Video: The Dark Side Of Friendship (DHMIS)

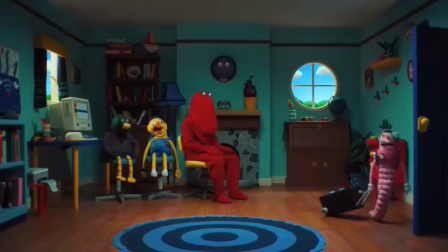24:42 And as Warren heads off, his job complete,
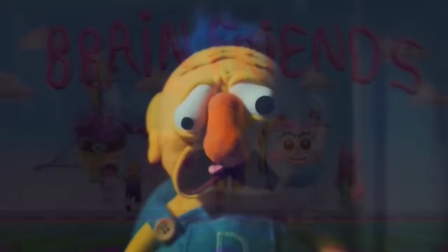24:45 Red realises that he's the only one who can bring him back from his happy place, as he's able to fit through his ear to go and retrieve him.
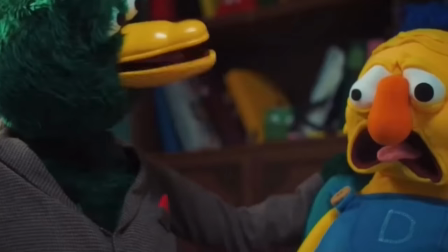24:54 But Warren is selfish. He doesn't care what happens to Yellow. And why would he?
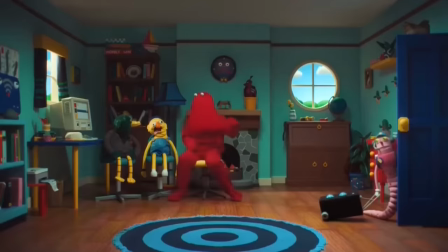24:59 They just roasted him to pieces. So he carries on leaving, but Red knows exactly what drives him, his deepest desire,
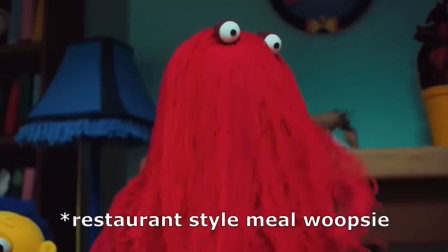25:07 and throws out the possibility of that family-style meal which Warren craves so badly.
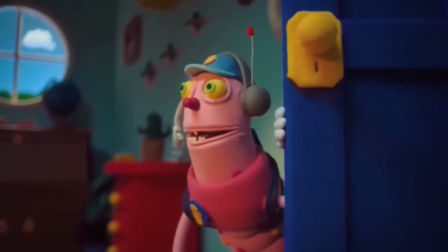25:13 A warm orange glow comes over Warren as though the pure mention of this has filled him with so much joy.
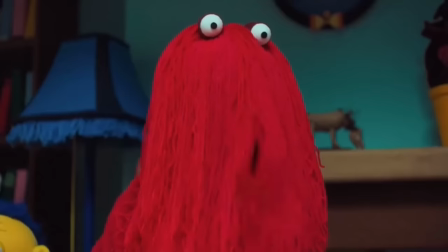25:20 Now, Red has him wrapped around his finger.
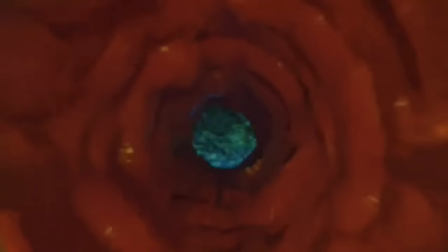25:22 We zoom into his head, through his ear, all the way into his thoughts, which have taken the form of a children's show. Now, I'm pretty sure this is 3D animation made to look like claymation.
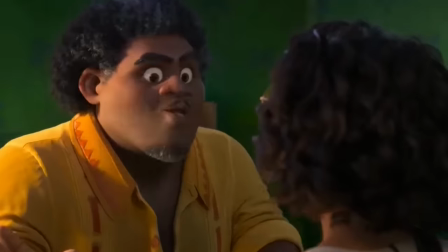25:35 They've animated it at 12 frames per second rather than the usual 24, to give it that jolty stop start look. But we'll talk more about this later on. If you think Don't Hug Me I'm Scared can be bold and colourful, Brain Friends blows it out of the water.
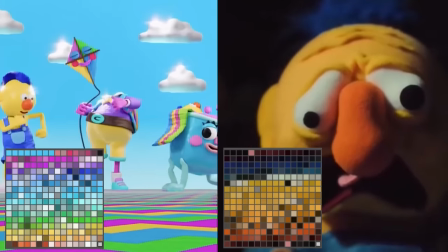25:52 Look at the difference in the palette of these two shots, especially the light tones,
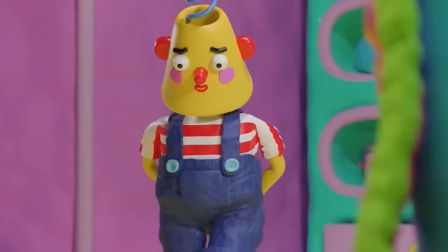25:57 there's almost never any darkness in the Brain Friends world, no shadows, looking like a show that would be made for toddlers,
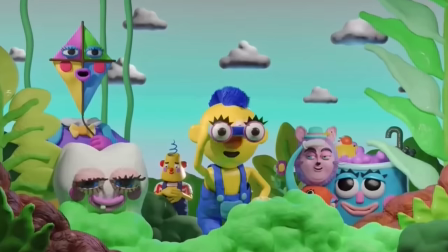26:05 with a friendly intro song about their endless adventures,
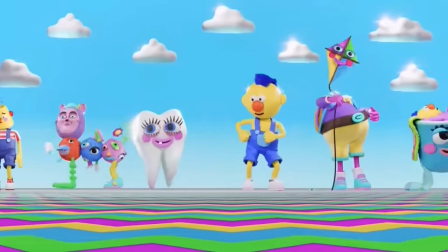26:08 flying through space, dancing on a stripey wavy road, and even running through the jungle.
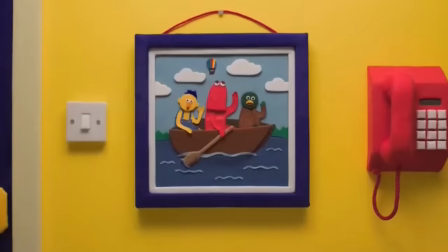26:14 The Brain Friends intro resembles the Don't Hug Me I'm Scared intro, but this time, the The fun feeling seems genuine,
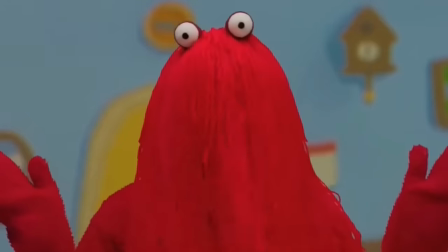26:21 there's no pain here, no red screaming, just pure friendship.
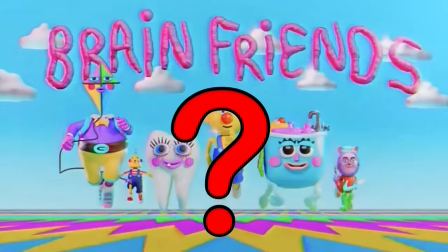26:29 But what are the brain friends? Unlike the other puppets in the show, they actually do look completely friendly, each one representing a common happy childhood memory.
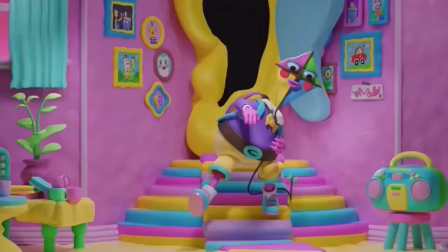26:40 Leaving your first tooth under the pillow for the tooth fairy, flying a kite and having a lovely little bubble bath.
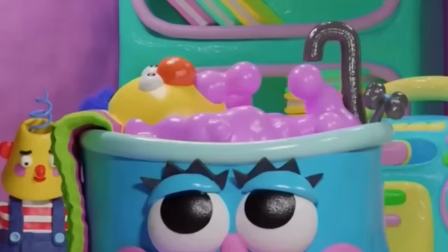26:47 This character's design is kind of concerning, because we have another little yellow inside of the sentient bath, so is it alive?
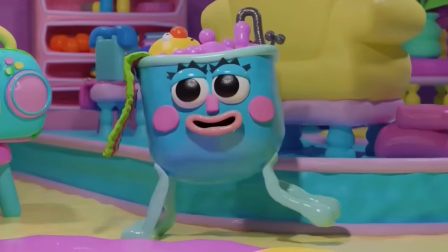26:56 Attached to this bath as a living body part? Who knows?
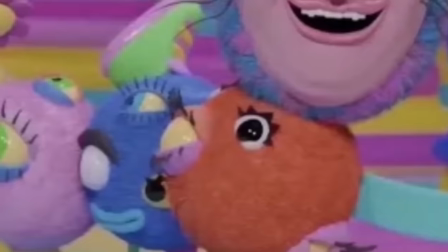27:00 The brain friend who sticks out the most is Yumphidinka, with eyes all over her body, as though she can look in every direction.
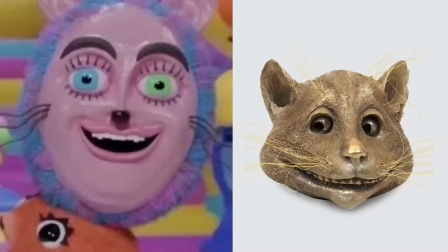27:08 Her head reminds me of the Sheshire Cat from Alice in Wonderland, a creature on all fours who has human facial features,
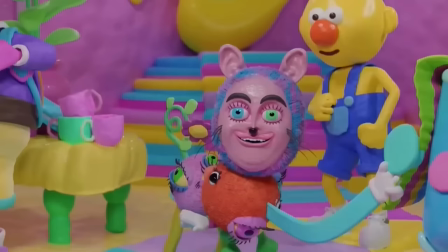27:16 making her have the uncanny valley feel, where the uncomfortable mix of human and non-human features make it difficult to work out what she is.
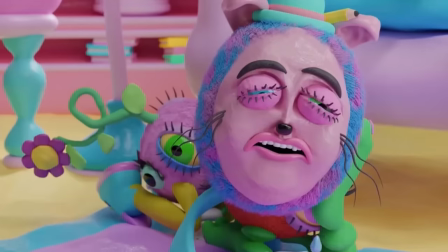27:25 But I don't think her personality is scary or sinister, especially to Yellow anyway,
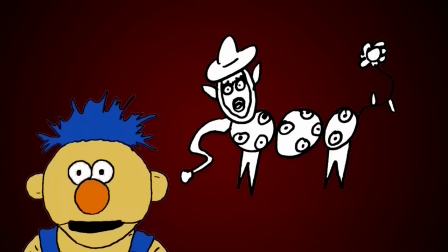27:31 just something which a child like him might come up with when doodling, even if I do think her eyes are piercing my soul.
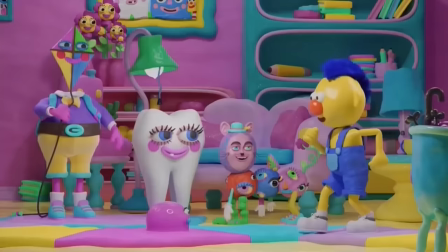27:39 The brain friends seem to be some of the very few characters in the show who truly have good intentions.
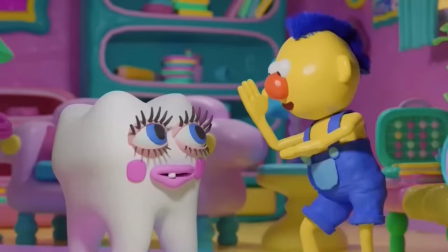27:45 They're so supportive. They feel made by Yellow purely with the intention to cheer him up,
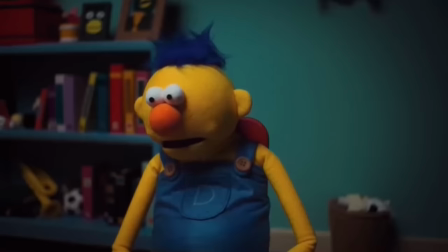27:55 away from all the pain in the usual don't hug me I'm scared world.
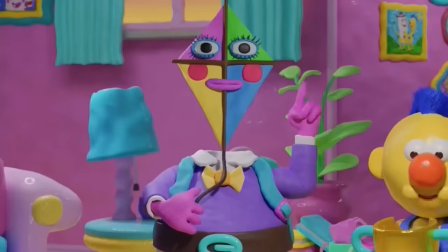27:59 They all seem like genuine friends, every one of them contributing to the conversation.
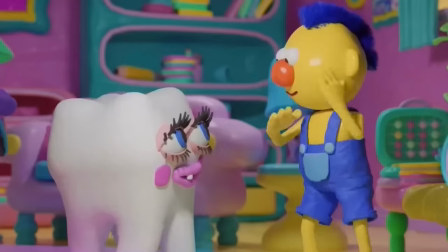28:04 No one is left out, and Yellow seems to be thriving here.
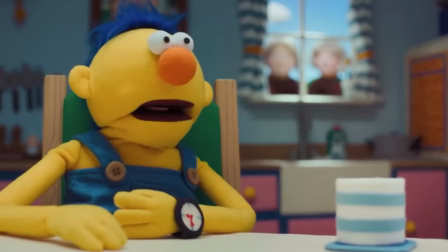28:10 His usual character design only really allows him to have one facial expression.
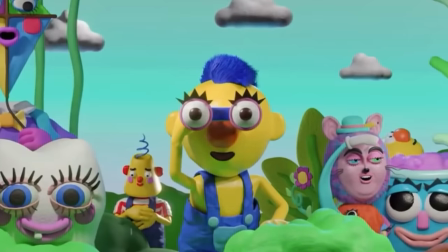28:15 He can open and close his mouth, but that's about it. But here, his mouth is traditional animation, so it allows him to actually smile for once.
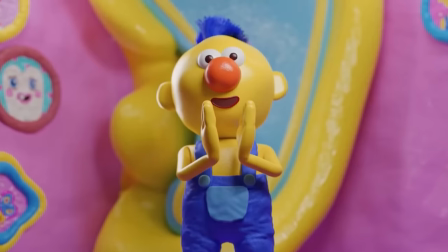28:24 It's sad because you kind of wish Yellow could stay here forever,
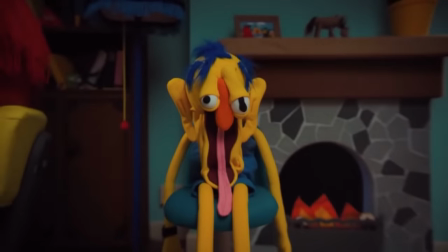28:28 but you know he can't or his body will wither, including his mind, and this fantasy will be lost anyway.
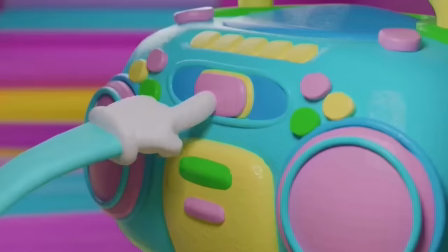28:34 And this is Don't Hug Me I'm Scared. Of course this dream can't last. All of a sudden, Yellow's imagination is paused.
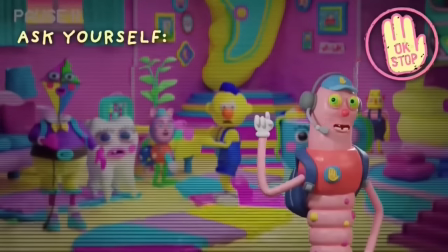28:42 Warren's here with another pausy breakaway moment. And the imagination is the last place that someone like Warren belongs.